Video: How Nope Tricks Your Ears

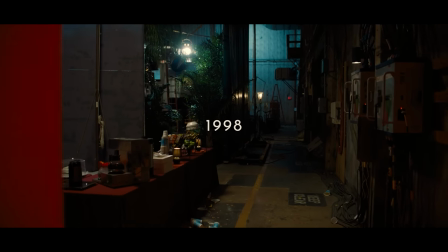In a scene where the focus is what people are saying, they'll avoid distracting sounds like this one,
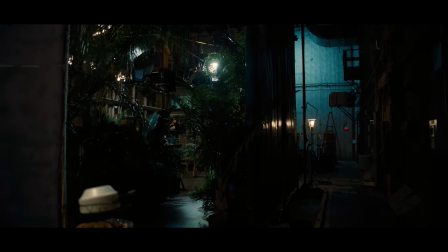the gentle bubbling of a coffee pot, because it's not important information for the scene.
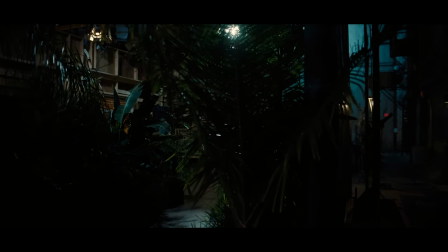And if we were having a day-to-day conversation in our real lives with the coffee pot bubbling in the background, our brain would tune it out.
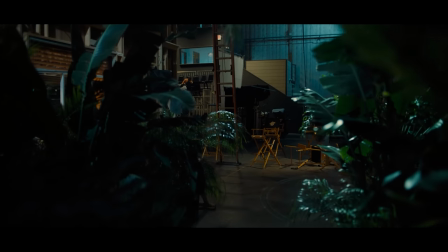But in a moment like this, the lack of meaning in the sound is important.
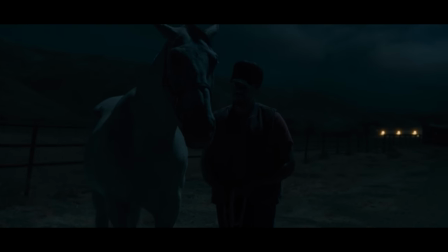These sounds give our anxious ears something to scan for potential danger,
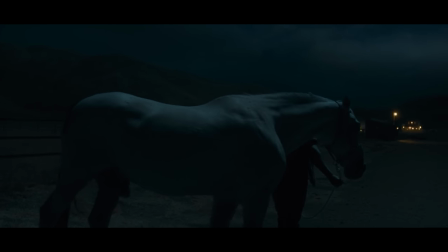and they allow our imaginations to run wild, wondering what the sound might be or what might be hiding behind it.
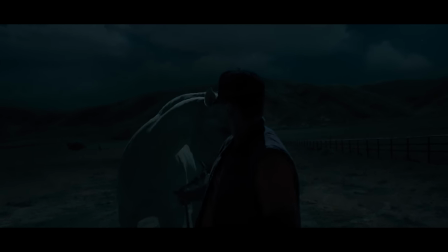And then when we're carefully scanning the environment for sounds of danger as the viewer, unnatural silence can be just as important a tool in building anticipation.
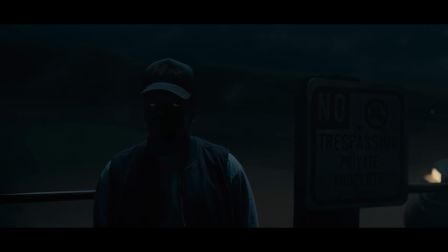Listen to this moment from Nope if I highlight just the background sound of the scene.
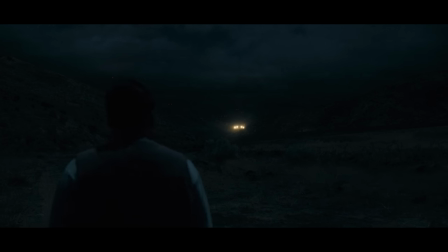You can hear how all of a sudden it falls away into a very unnatural quiet.
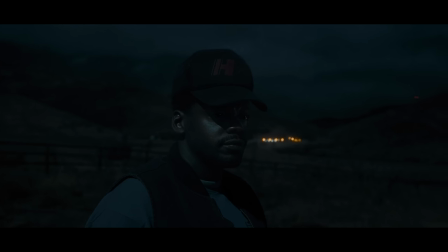This creates a calm before the storm sort of effect, one that's barely perceivable, but one that affects your perception of the scene nonetheless. It's the score and the shark attack, aka the horror, that audiences tend to remember,
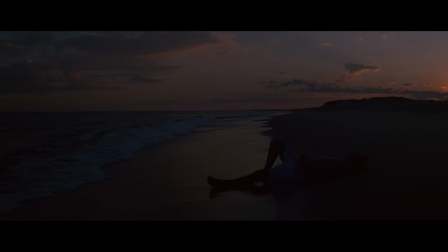but it's the soft clanging of the buoy that creates the necessary terror for that horror to hit home.
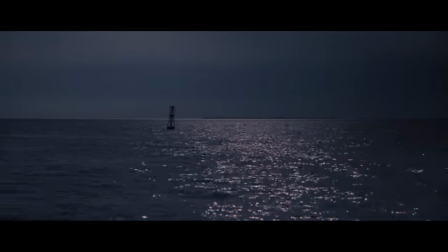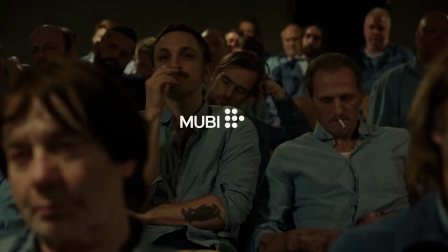Mubi is a curated streaming service where you can watch beautiful, exceptional, interesting cinema. Every day, Mubi premieres a new film, one they handpick from iconic directors or emerging auteurs.
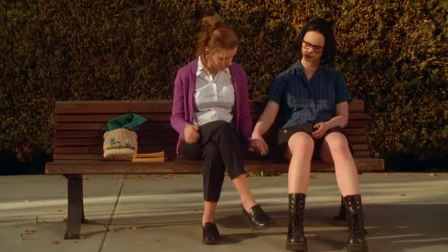My favorite thing about Mubi is how intentional the library is. Everything is there because someone felt it should be. I also want to tell you about Mubi's new print magazine, Notebook. It's published biannually.
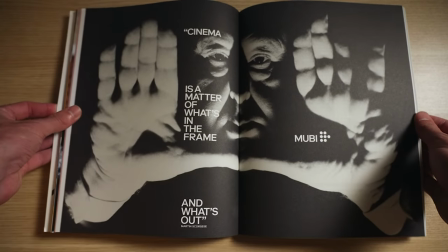If you subscribe, you'll get 2 issues every year. It's truly a beautiful publication that focuses on the art and culture of cinema.
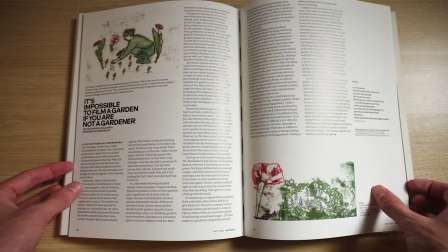In the first issue, I especially enjoyed Patrick Holzapfel's article, "It's Impossible to Film a Garden If You're Not a Gardener."
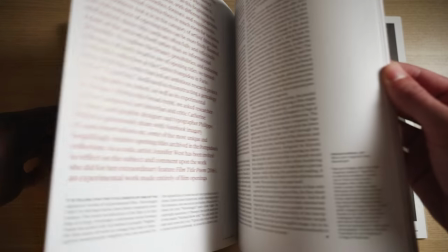They are pieces of art in and of themselves, and each issue will come with a special exclusive gift for magazine subscribers.
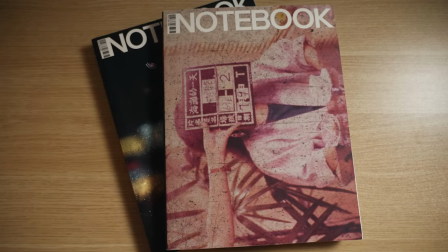Subscribe to Notebook using the link in the description below and get 30 days of Mubi for free by going to mubi.com/thomasflight. Thank you.